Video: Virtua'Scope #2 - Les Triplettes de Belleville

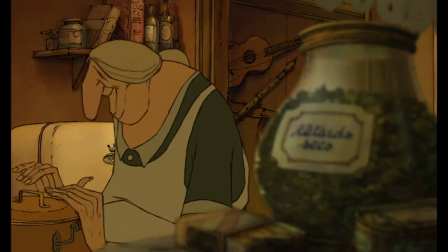Et là je dois impérativement vous parler de ce que j'appelle les musiques minimalistes qui sont selon moi les meilleures du film et qui sont réalisées par les Triplettes et Madame Souza.
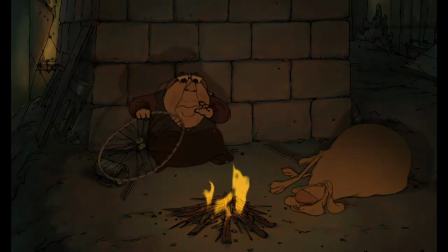La première, nommée Sous le pont dans la BO du film, qui débute avec Souza, seul sous un pot avec Bruno, reprenant la musique du Tour de France sur une roue de vélo.
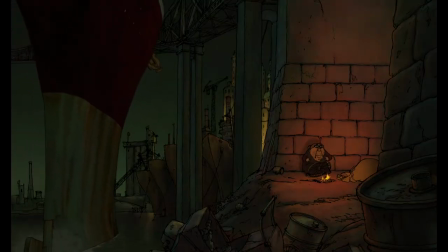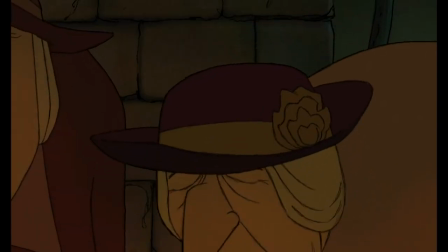Avant d'être rejoint par les Triplettes qui reprennent leur tube de renom en tapant le rythme avec les mains et les pieds.
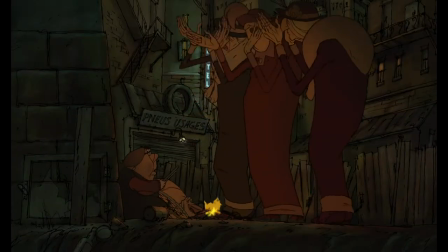Suivi de Souza poursuivant avec sa version de la musique de Bach citée plus tôt. Avant d'être conclu par les Triplettes, signant leur rencontre avec Souza par la musique, une scène très forte du film.
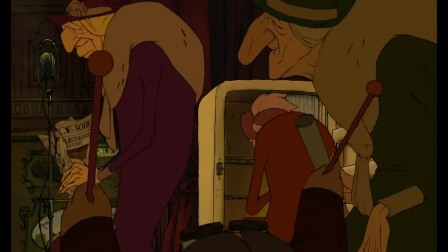Et la deuxième, cabaret aspirateur, joué par les Triplettes et Souza dans un restaurant chic avec un frigo vide,
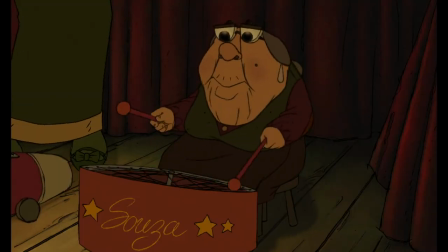un journal froissé, une roue de vélo et un aspirateur avec lequel une des Triplettes reprend la mélodie de leur tube de cabaret.
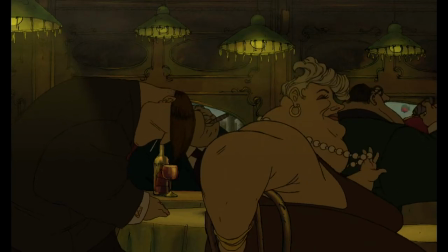Là aussi, une scène très symbolique, une vieille femme de la campagne française et un trio de chanteuses de cabaret tombées en désuétude qui ont remplacé leurs musiciens par des outils du quotidien pour séduire un public de bourgeois. Deux classes sociales différentes, réunies par la musique, quelque chose d'universel.
Quand on fait un dessin animé muet, il faut faire très attention, moi je crois, au personnage. C'est-à-dire qu'il faut être sûr que les gens reconnaissent le personnage. Donc c'est pour ça que les personnages dans les Triplettes sont assez exagérés, assez caricaturaux. Parce que dès qu'on les voit, on sait qui ils sont.
La France est le pays de la caricature. Il semblait donc totalement normal qu'un film se déroule en France soit submergé de caricatures. Surtout si l'intrigue se déroule au XXe siècle et que de surcroît, il est réalisé par un mec qui a fait ça. ou ça.
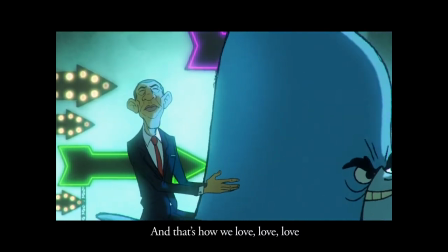Comme ça qu'on s'aime, s'aime, s'aime, s'aime. Comme ça qu'on somme, somme, somme.
Donc quelqu'un qui a pris l'habitude dans son style graphique d'exagérer les traits physiques. Donc déjà, qui dit caricature de personnages historiques.
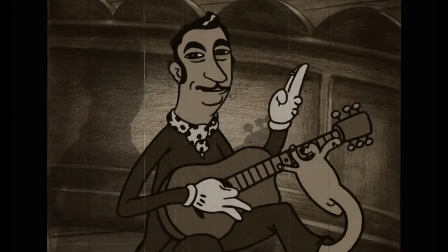De ce fait, l'on retrouve dans l'ordre Charles Trenet en chef d'orchestre, Django Reinhardt jouant littéralement de la guitare avec ses pieds, Fred Astaire avec des jambes filiformes qui se fait attaquer par ses propres godasses,
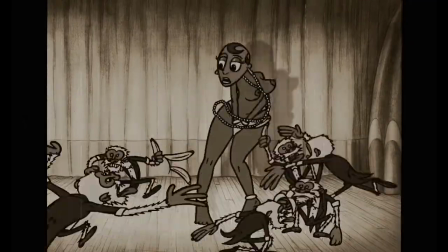Josephine Baker avec sa célèbre danse et son collier de bananes qui se font bouffer par des spectateurs primitifs, le pianiste Glenn Gould, le général de Gaulle et son discours, le cycliste italien Fausto Coppi,
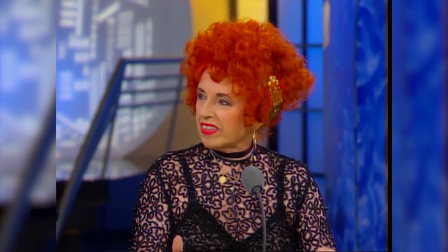et l'accordéoniste Roberto Rivette qui est une caricature d'une véritable accordéoniste Yvette Horner.
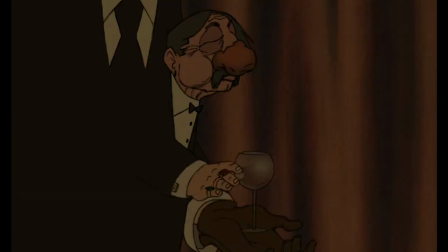Mais la caricature dans les triplettes de Belleville ne se limite pas qu'à ses simples caméos, il s'applique également à l'intégralité des personnages du long métrage.
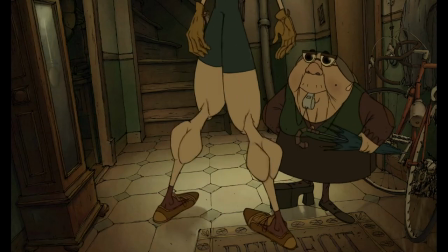Champion qui passe d'un petit garçon roudouillard à un jeune homme filiforme et aux cuisses et aux mollets protubérants pour montrer son évolution sportive,
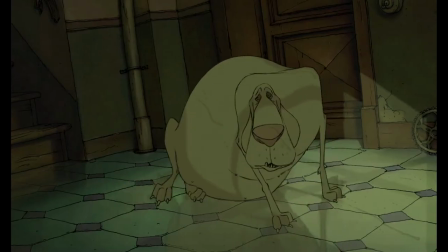la grand-mère et son tic répété avec ses lunettes, Bruno avec ses pattes fines et son embonpoint lié à son alimentation quotidienne,
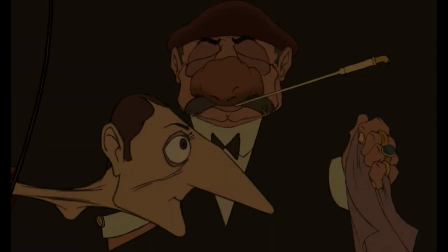les mafieux et leur silhouette littéralement rectangulaire, le chef de la mafia française avec un nez rouge et bosselé et un béret,
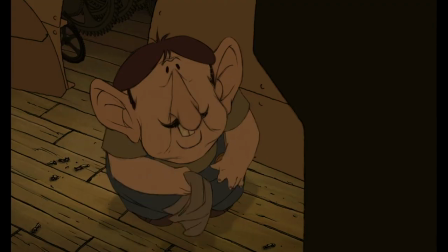comme quoi certains aiment bien entretenir leurs clichés, le mécanicien moustachu de petite taille et ses réflexes de rongeur,
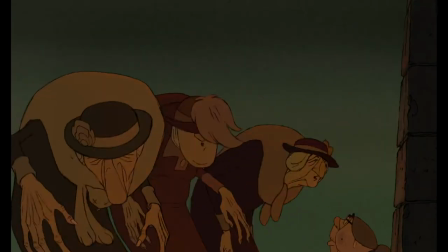les triplettes et leur silhouette ondulée qu'ils conservent également à leur troisième âge, bref c'est un véritable florilège.
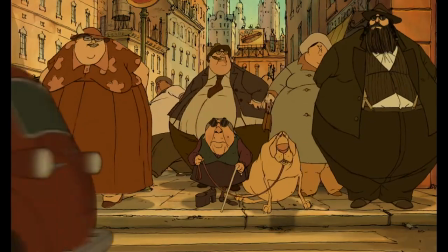Alors il est vrai que des fois ça peut sembler un peu abusé, comme par exemple lorsque tous les américains sont représentés comme obèses à l'exception des triplettes,
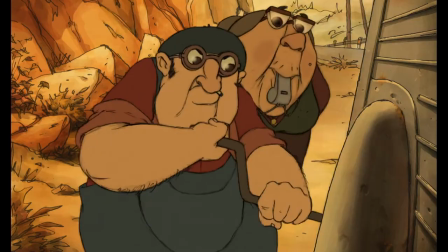et beaucoup peuvent voir ça comme une manière un peu facile de compenser l'aspect muet du film. Mais cela lui permet de bien caractériser les personnages, et cela donne à l'ouvrage une identité propre.
Effectivement, plus il y aura de films originaux et un peu différents de ce qui se fait habituellement offert au public, et peut-être ce sera plus facile... Après, d'éduquer, surtout les enfants, parce que les enfants commencent à avoir des films différents, peut-être quand ils seront adultes, ils auront déjà acquis cette curiosité pour voir des choses différentes.
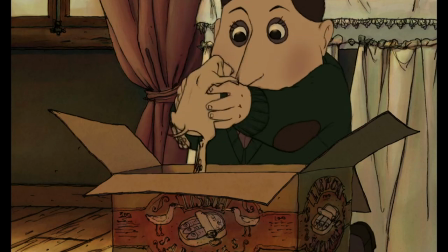Qu'on soit d'accord, Les Triplettes de Belleville n'est pas un film qui plaira à tout le monde.
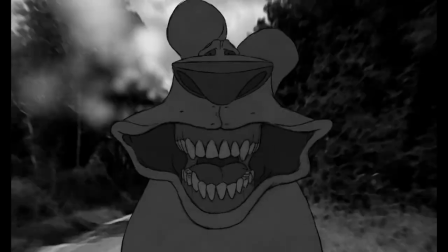Si beaucoup comme moi le verront comme une pépite de l'animation française, d'autres ne seront tout simplement pas réceptifs à son style, voire carrément rebutés par sa bizarrerie, et d'autres trouveront que ce côté bizarre lui donne tout son charme.
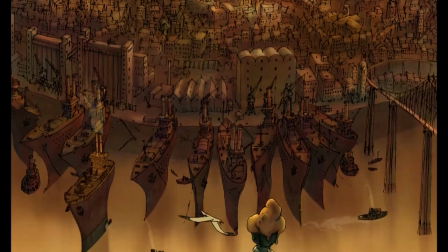Mais si je peux comprendre que des gens soient peu réceptifs à l'univers du film de Sylvain Chomet, je reste néanmoins beaucoup plus peiné par le fait que ce film tombe progressivement dans l'oubli, alors qu'il mérite selon moi que l'on s'y intéresse,
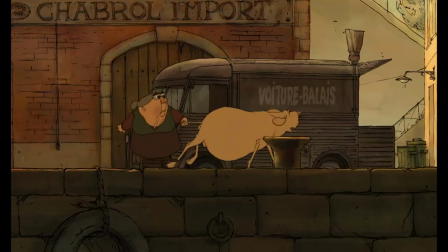ne serait-ce que pour les trois points évoqués plus tôt qui forgent son authenticité.
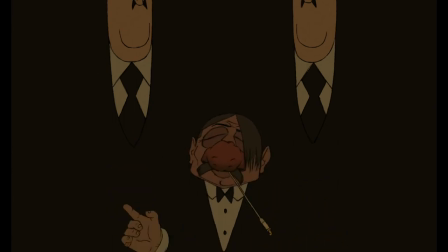C'est pourquoi je vous recommande, car je ne suis pas comme d'autres critiques cinéphiles à exiger de vous que vous regardiez des films, de visionner au moins une fois Les Triplettes de Belleville, histoire de vous faire votre propre avis dessus,
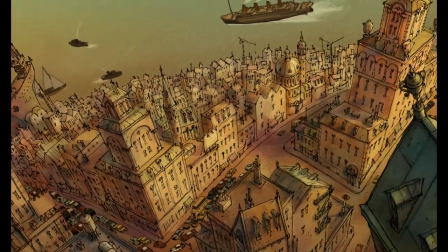car il est possible que vous ayez une bonne expérience en le regardant.